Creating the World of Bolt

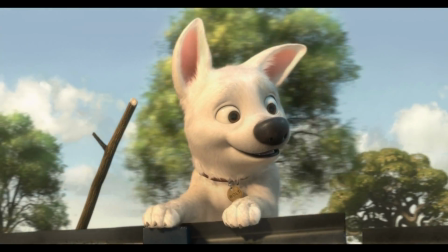One of the things in this film is there's a lot of subtle animation. There's not a lot of really cartoony animation.
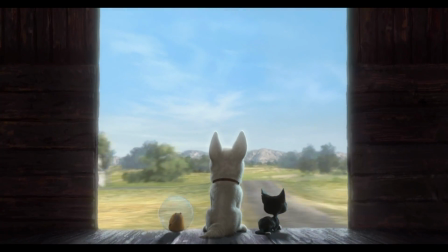It brings believability to the characters.
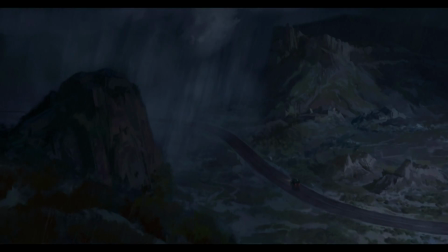We have a brilliant art director who had the idea to give the backgrounds of the film a painterly look to soften it.
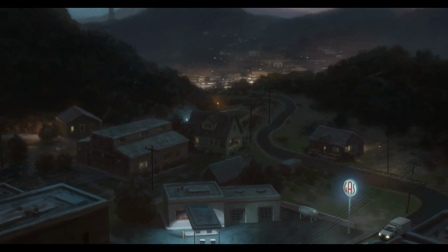And what happens there is it gives the film this warm, kind of lived-in look, and it makes it much more comfortable.
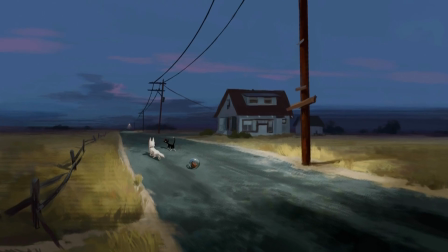People became so passionate about the way the film was looking that they continued to just put all of their heart and soul into trying to make every shot be as beautiful as it could be.
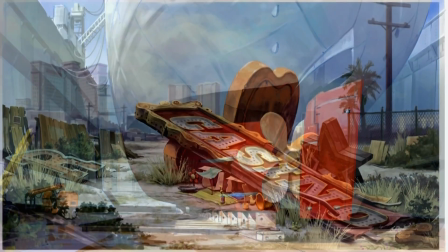Paul Felix is the art director on the movie, and he's been here for probably 15 or 20 years, and he's really steeped in Disney history. And when he had this opportunity to do a CG film, actually working in the computer,
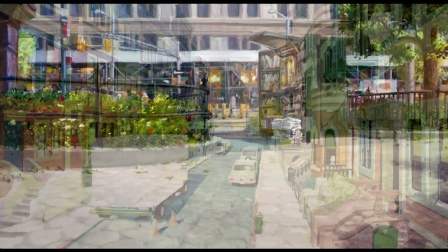the one thing he wanted to do was kind of bring our heritage and history of painting backgrounds into the computer.
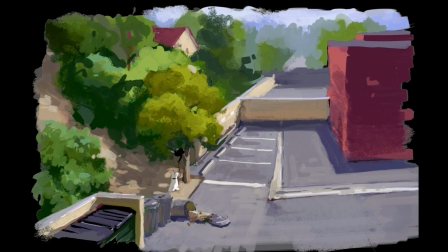It goes back a few years.
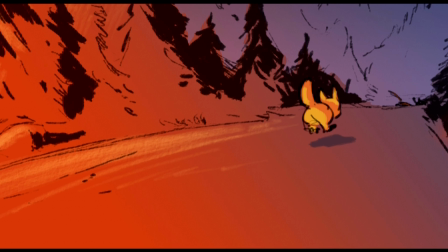When we first started on the project, we would try to find something that looked more like the tradition of Disney backgrounds here, where visual information is edited out, so you can really concentrate on the action and on the characters.
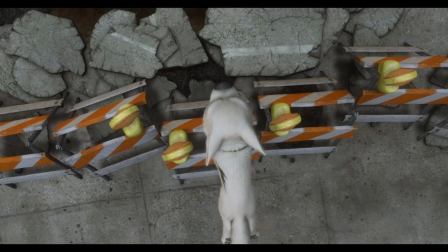When Paul was starting to think about this painterly look, the idea was then who are we going to model it after?
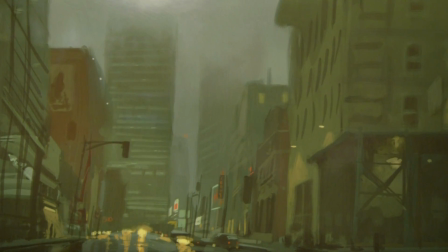And so they actually looked at a lot of different artists just to get a sense of
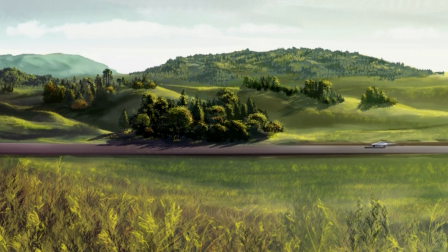what do American painters do when they're making paintings of the landscapes or of small towns.
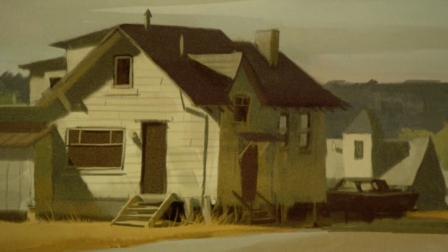Having decided the kind of painterly look that we were going for in the film, we did a lot of visual development with those painting ideas in mind. The very first test we did was we wanted to put a CG object into an actual painting, a flat painting.
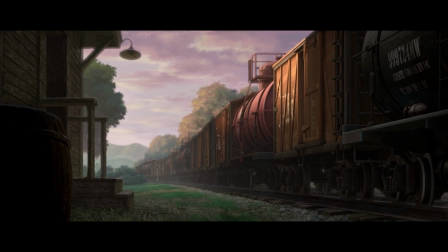And the train car itself, the train engine and all the cars are actual CG 3D models that the camera can fly around. But the environment we put it in is a completely flat 2D painting. One of our tests where all our techniques came together for the first time was a diner test.
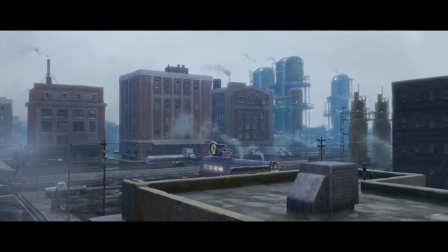And we did a big camera move up and over to reveal this diner car.
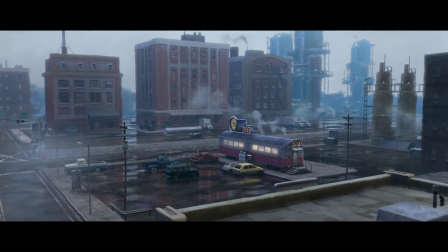In the computer, everything's perfect. And so as a result, when you see an image, absolutely everything's in focus, equally in focus, which isn't the way our eyes actually work.
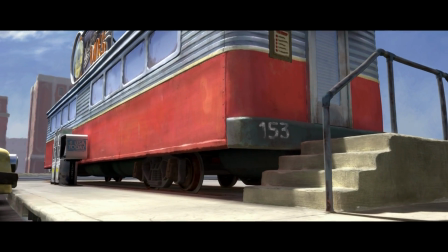So what we did was create a technology that allows us to take physical brush strokes and have that work in the computer. And it was really that third test that John Lasseter, when he saw it, ultimately told us we can actually make this work on the level of making a movie.
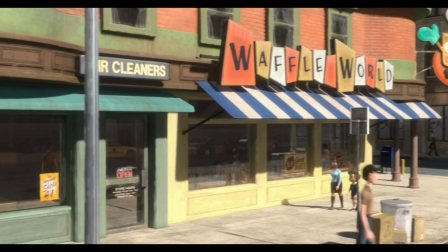If you look at some of these buildings in the background, which are actually CG, you can see the brush strokes hanging off these buildings.
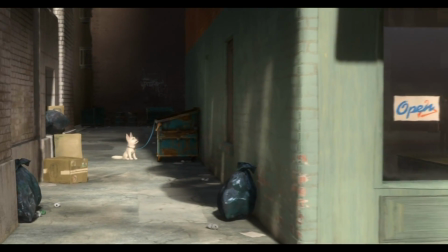Typically in CG, you see tens of thousands of uniquely rendered bricks,
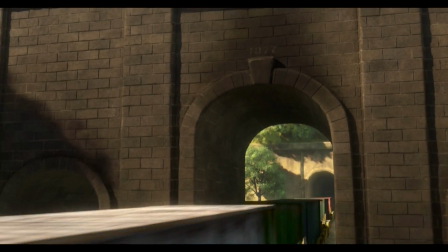and we really wanted to approach it much more like a painter would, where they might represent hundreds of bricks with a few brush strokes,
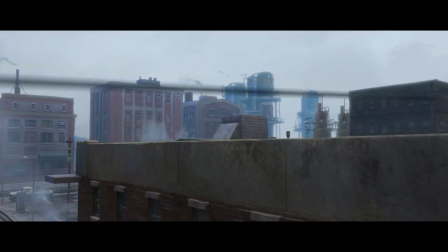and then just add details that are bricks where you wanted people to focus.
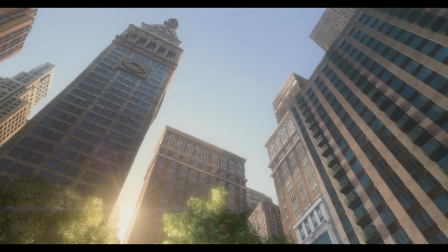One of the things, and John Lasseter talks about all the time, is believability. So he really wanted both Paul Felix and Adolphe to take trips across the country to understand
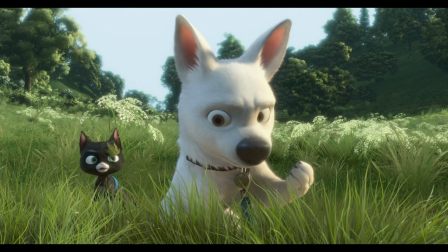how is light different in New York versus the middle of Ohio versus Las Vegas and even Los Angeles.
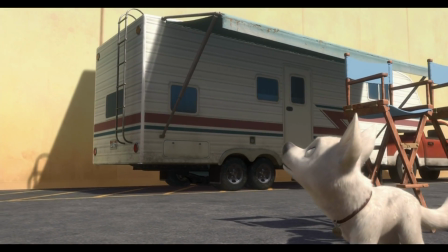Was it 1,200 miles in 2 days? Yeah.
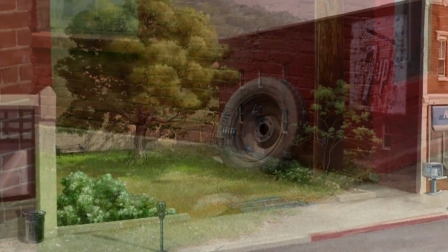We just raced along trying to capture as much of the local lighting conditions that we could find and what the small towns look like,
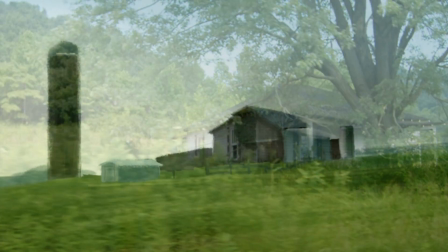the details that we could use in our film. It was this trailer park that you went down an embankment from the road and drove into the trailer park,
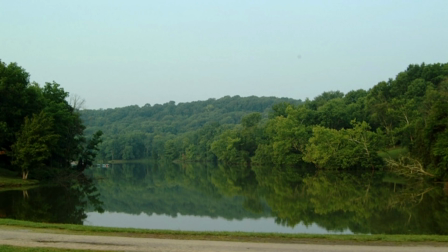and then on the other side was this river going along it, and it just had a really nice feel to it.
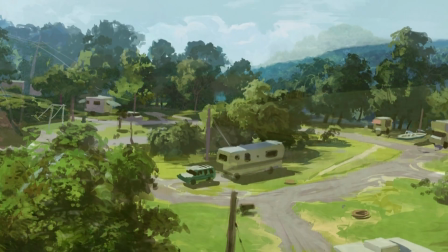And they took such great reference, and they were able to recreate spookily the exact lighting of Ohio.
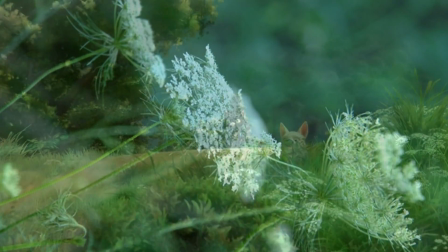It feels weird, like people from Ohio say, this looks like Ohio.
There's your antidote. Food.
And then when you go to the Vegas shots, you look at those shots and you go, that feels like the desert. When we were taking the photos, it was 108 degrees outside, and you could just see the heat rippling, off everything.
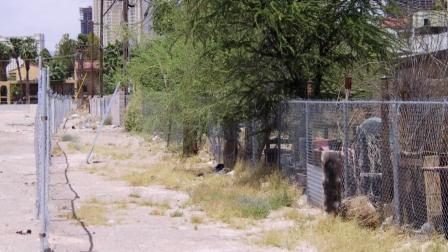So that's something we actually, captured in the movie, was that bleakness.
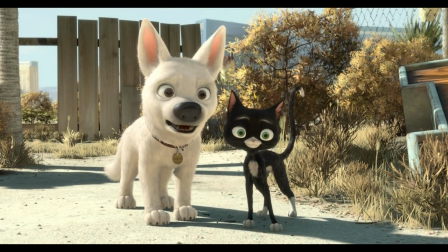Bask in the glow, baby. Just let me give you the grand tour, okay?